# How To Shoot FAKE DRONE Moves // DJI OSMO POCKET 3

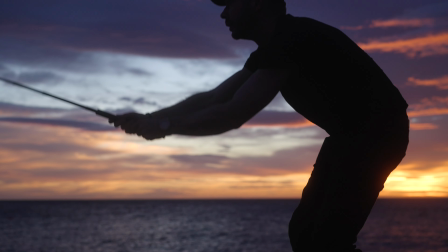[0:00]
Creating fake drone shots with your DJI Osmo Pocket 3. Some people don't necessarily want the stress of flying a drone, or they might be going to a location where, because of the restrictions, they're not able to. This creates that opportunity to create shots that look like they've been filmed on a drone and haven't been.
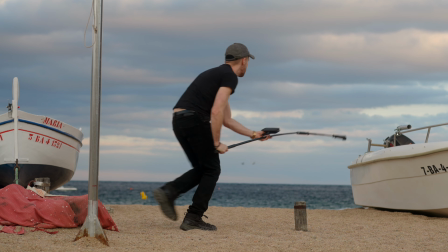[0:21]
Start with your Pocket 3 low to the ground in tilt lock mode and walk forwards whilst at the same time raising the extender stick. try
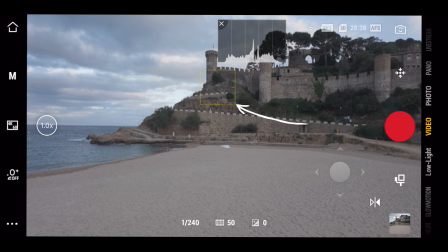[0:29]
and keep a steady motion it's important to lock the focus of your pocket three before you do this move if you notice the mistake here when you don't lock the focus looks kind of amateur so focus first on the main topic then move back to starting position on the ground to do the shot this
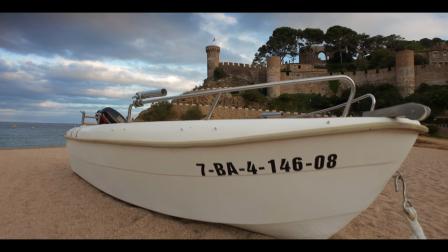[0:46]
creates an awesome reveal shot it looks almost like the pocket three is flying over the boat towards the castle extra tip look for some interesting shadows
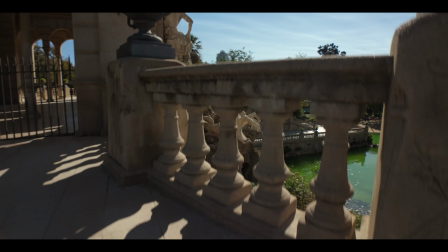[0:55]
on the ground for some interesting foreground before you start.
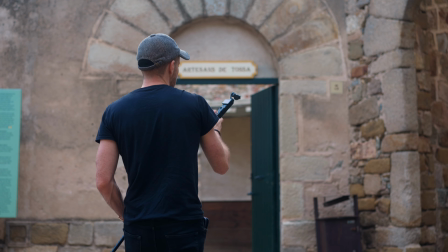[1:01]
With your pocket 3 on the extendable stick, walk forwards aiming to keep as steady as possible.
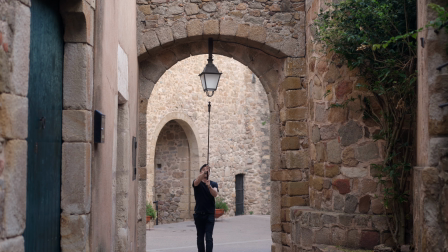[1:07]
Walk heel to toe and try and minimise the up and down motion.
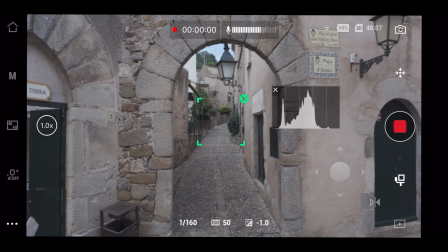[1:13]
We use tilt lock mode again and then track a point in the centre of the frame. Bonus tip to create the day to night transition.
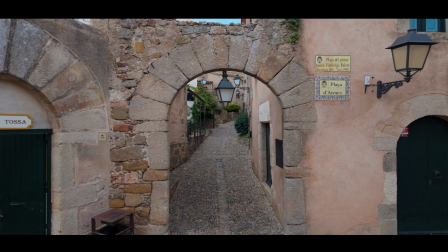[1:21]
To do this you want to have the pocket 3 at the same height for both shots so take note exactly how high you have the extendable stick.
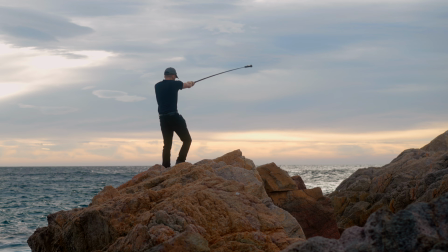[1:31]
Find a spot where you're elevated above the subject, tilt the gimbal straight down just like you would with the drone and hold the extendable stick above the subject.
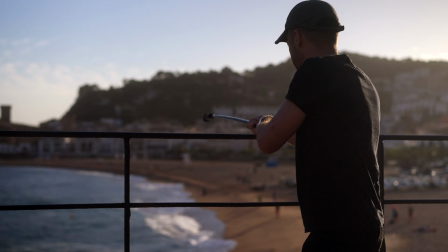[1:40]
You can add in some extra motion such as a slide or a jib up. This looks amazing with waves and slow motion.
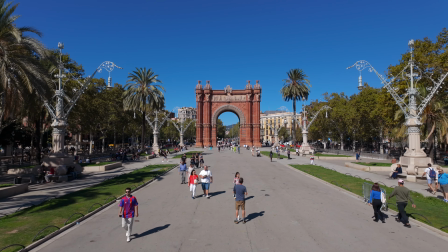[1:53]
At the Arc de Triomphe in Barcelona there's no getting away from all the tourists posing for selfies.
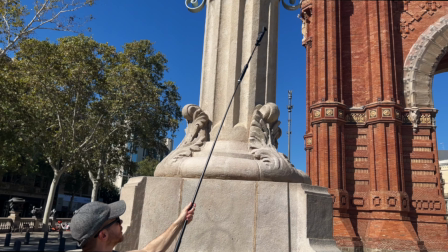[1:59]
But if I raise my pocket 3 on the extendable stick and I cut out the horizon line I can still create a really nice shot without all the selfie hunters.
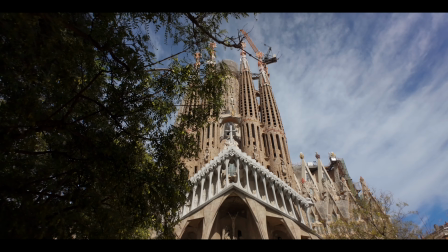[2:08]
I can use some foreground and then do a slide motion to reveal the subject.
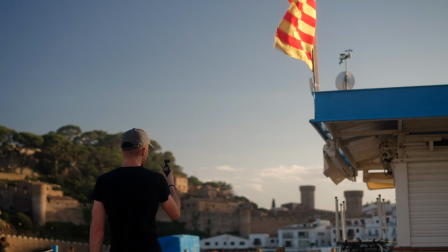[2:18]
Let's say we want to get a shot of this flag of Catalonia. Taking this shot at eye level doesn't really draw the viewer to the flag because there's a lot of distracting elements.
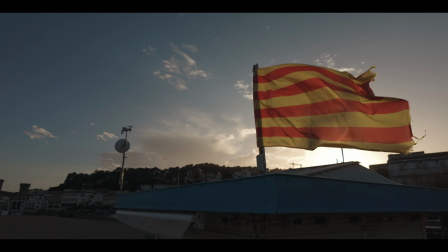[2:28]
By raising the Pocket 3 up we're able to isolate the flag a lot more,
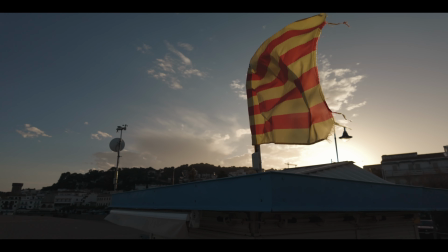[2:32]
and because the flag is moving, just keeping still and holding the Pocket 3 in position is often the best shot.
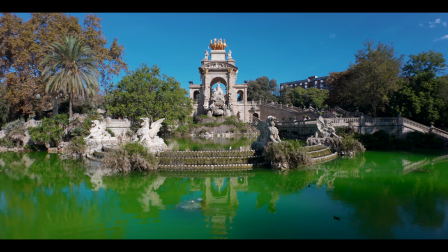[2:42]
There's a lot of opportunities with the Pocket 3 to use the tracking feature as well for creating, you can create little orbits. Let me just try this now with the camera, so if I track the camera, okay, active track enabled, and I can just circle round
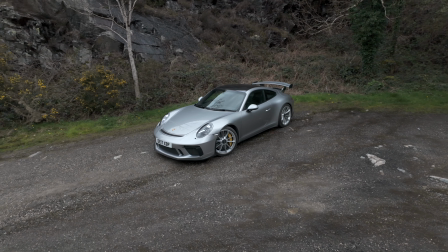[2:58]
and I used this on a car video I was shooting. In these shoots where you've got a lot going on, you need a lot of camera angles, yeah I did get some drone shots but you can be at a location there's not enough time to get your drone up, you just whip out the pocket three, click the active track and just spin around.
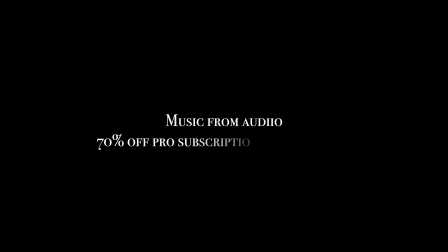[3:18]
Now let's put together all these fake drone shots together with some music and show you a little edit this